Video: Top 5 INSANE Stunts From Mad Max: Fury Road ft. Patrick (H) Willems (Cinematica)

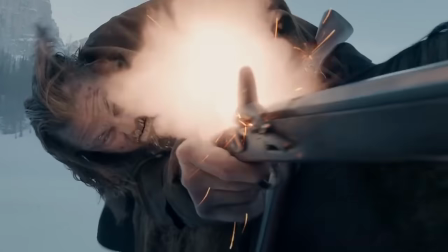[0:00]
2015 was a great year for movies.
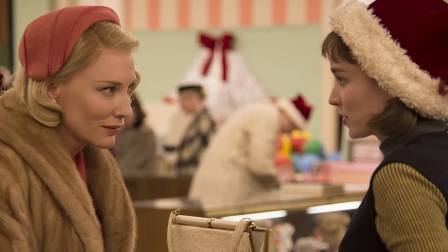[0:02]
There were fantastic films about anthropomorphized emotions, lesbian relationships in the 1950s, Irish immigrants, the recent housing crisis, and people in small rooms.
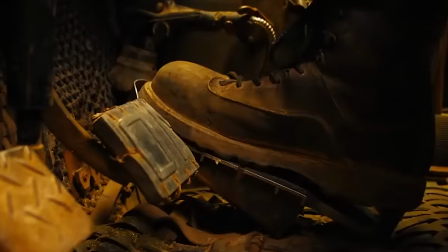[0:10]
But only one movie had exploding spike-covered vehicles and massive car chases through a post-apocalyptic desert featuring a flame-throwing guitar player named the Doof Warrior.
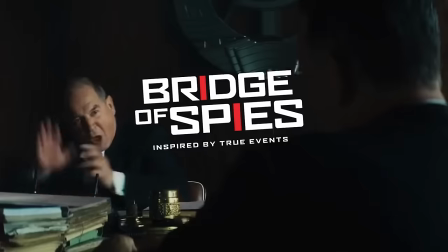[0:19]
I'm speaking, of course, about Bridge of Spies. Sorry, I mean Mad Max Fury Road.
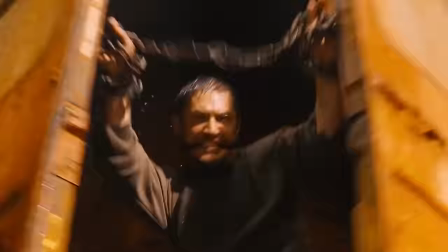[0:24]
George Miller's masterpiece is a two-hour rush of pure insanity. The characters are insane, the action is insane, the cars, costumes, and music are insane.
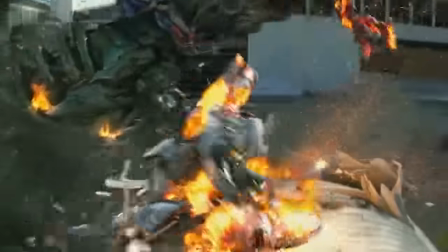[0:32]
But above all else, the stunts are insane. In a time when most blockbuster action movies consist mostly of CGI things crashing into other CGI things,
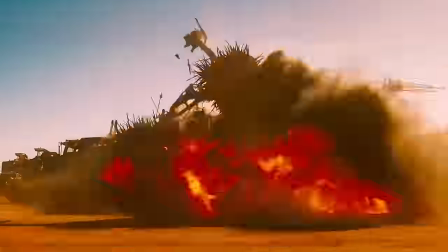[0:40]
Fury Road gave us real people falling off of, standing on, and jumping onto real cars in a real desert.
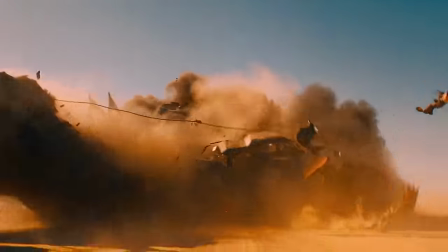[0:45]
No matter how safe it might have actually been on set, watching it, you can't help but wonder how dozens of people weren't killed.
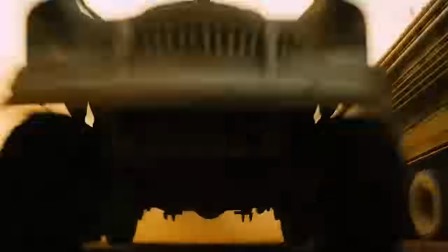[0:50]
It's tough to narrow it down, but here are our five favorite stunts from Mad Max Fury Road.
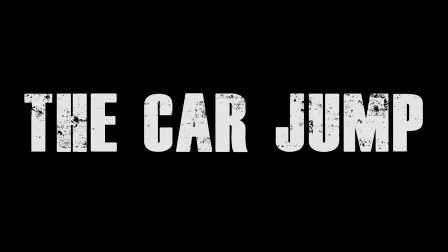[0:58]
The Car Jump.
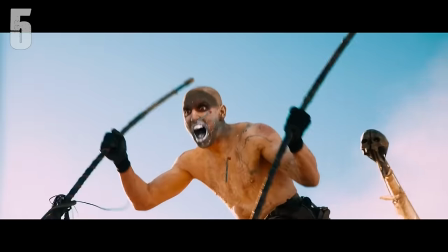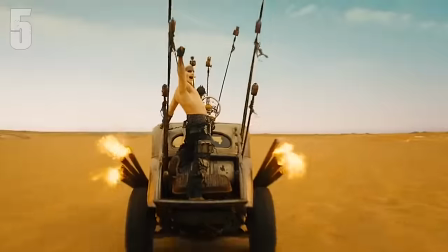[1:05]
This was the moment in the trailer I muttered, holy shit, under my breath. This is bonkers. It's a guy leaping headfirst from a moving truck onto a car covered in giant metal spikes.
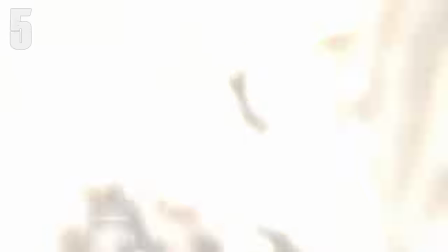[1:13]
He has no hands for me to catch himself, and no shirt with which to hide protective padding.
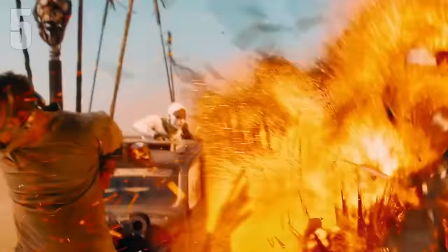[1:17]
This is the kind of jaw-dropping stunt we rarely see these days, and Miller smartly puts it right up in the first 15 minutes of the movie, like a mission statement to the audience.
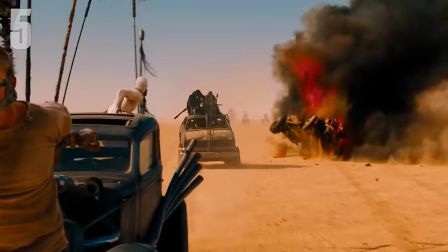[1:24]
Things are gonna get nuts. The Rock Riders Attack
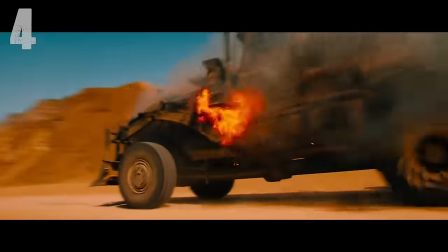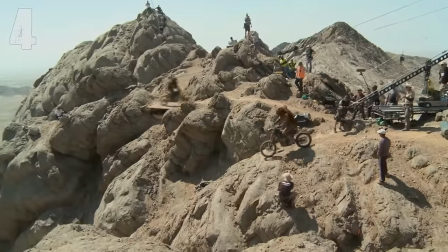[1:32]
The start of this scene is already pretty crazy, with the rock riders driving their motorcycles through twisty, narrow mountainous terrain.
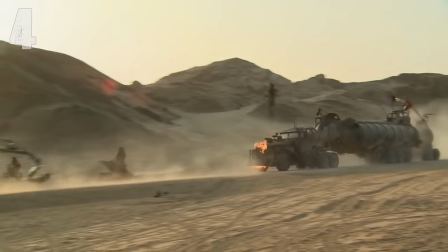[1:38]
But it hits a whole new level of insanity when they start jumping their motorcycles over the speeding war rig and throwing bombs while in midair.
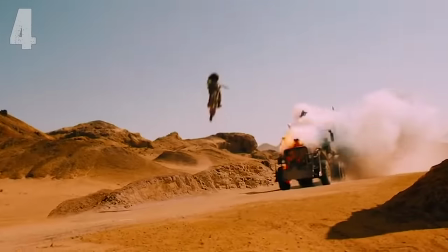[1:44]
And when they got shot during their jumps, falling off the bikes and crashing to the ground, all I can do is gawk at the screen and wonder how everyone survived. The Polecats.
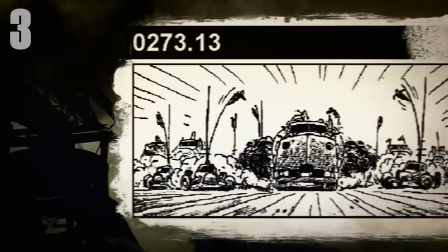[1:55]
This isn't so much one specific stunt as an entire sequence. There are people hanging off the ends of swinging 20-foot metal poles attached to speeding cars, and they did it for real.
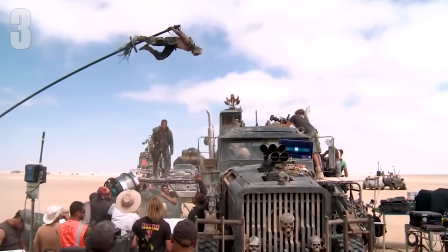[2:04]
Apparently, the performer's trained for eight weeks to master the use of the poles with a pivoting system designed specifically for the movie.
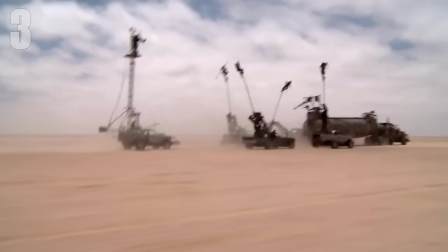[2:09]
It clearly pays off,
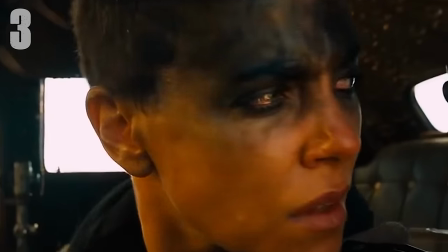[2:10]
as one of the most memorable images in a film full of memorable images is the surreal sight of the war party approaching on the horizon as people sway back and forth from poles rising out of cars.
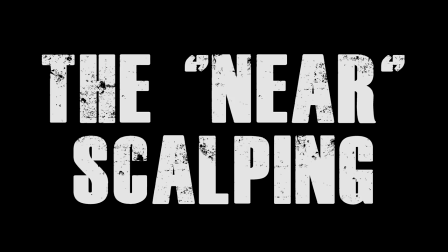[2:19]
The near-scalping.
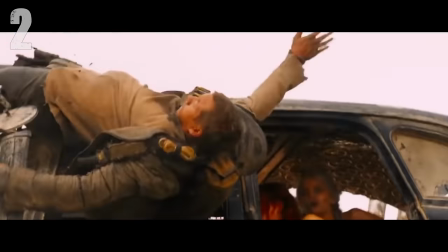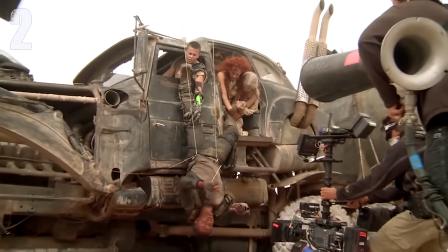[2:26]
The really important thing here is that this is very clearly big-time A-list movie star Tom Hardy hanging from a moving truck with his head suspended inches above the ground.
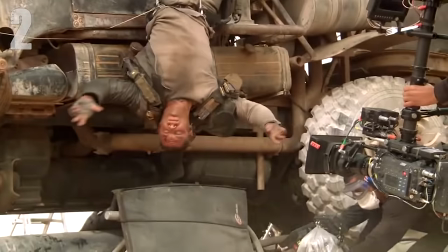[2:35]
Obviously, he's not going to be allowed to do that if it isn't 100% safe, but watching it, it's hard not to think about what would happen if he slipped just a little bit.
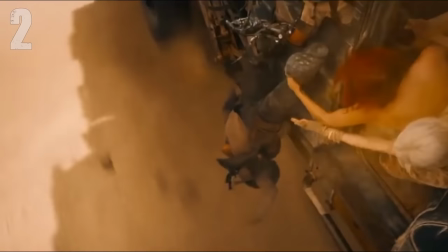[2:42]
Seeing Hardy right there, inches from a grisly fate, adds a whole other level of insanity and immersion to the scene, making what is already one of the great car chases in film history even better. The Barrel Roll.
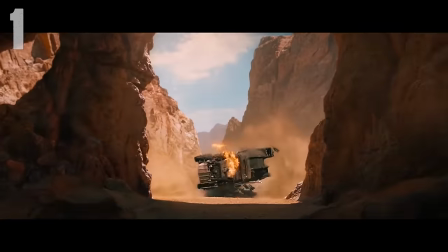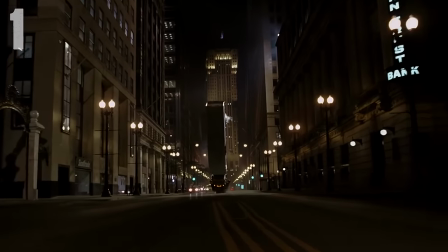[2:57]
We all remember the famous truck flip from The Dark Knight, but here, Miller takes the same kind of vehicle and does something even crazier with it.
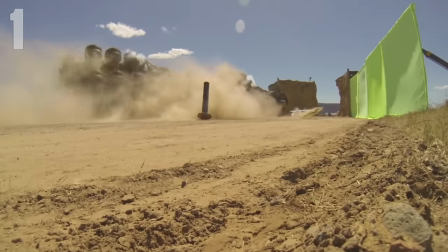[3:03]
Instead of flipping it lengthwise, he gets the entire war rig into the air in a barrel roll.
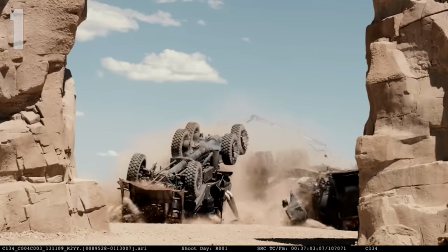[3:08]
For a rig that weighs in the area of 50,000 pounds, this isn't something you get very many shots at, so you'd better make sure you don't mess up.
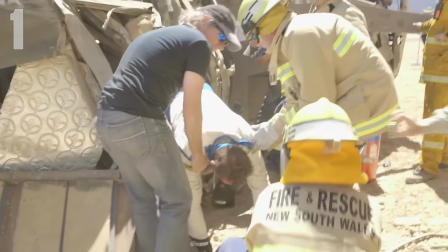[3:14]
And lest we forget, someone has to be driving that thing.
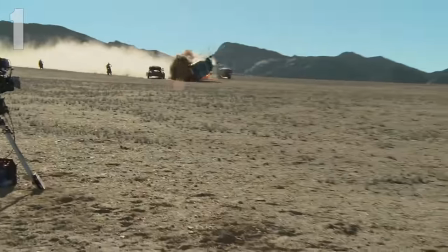[3:16]
The timing and precision involved in getting that roll is insane, and like all the car stunts in the movie, it's executed flawlessly, giving the movie its thrilling climax.
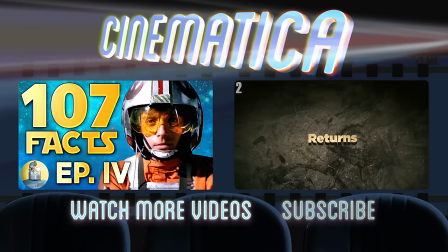[3:25]
That's just five insane stunts from Mad Max Fury Road, but with a movie like this, we could have made the list ten times as long.
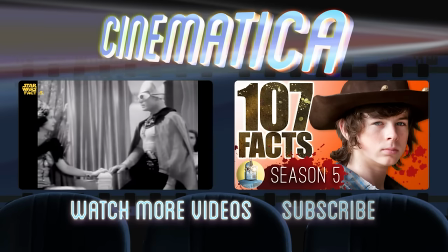[3:31]
What are your favorite stunts in the movie? Let us know in the comments, And don't forget to subscribe to Cinematica, where we help you watch smarter.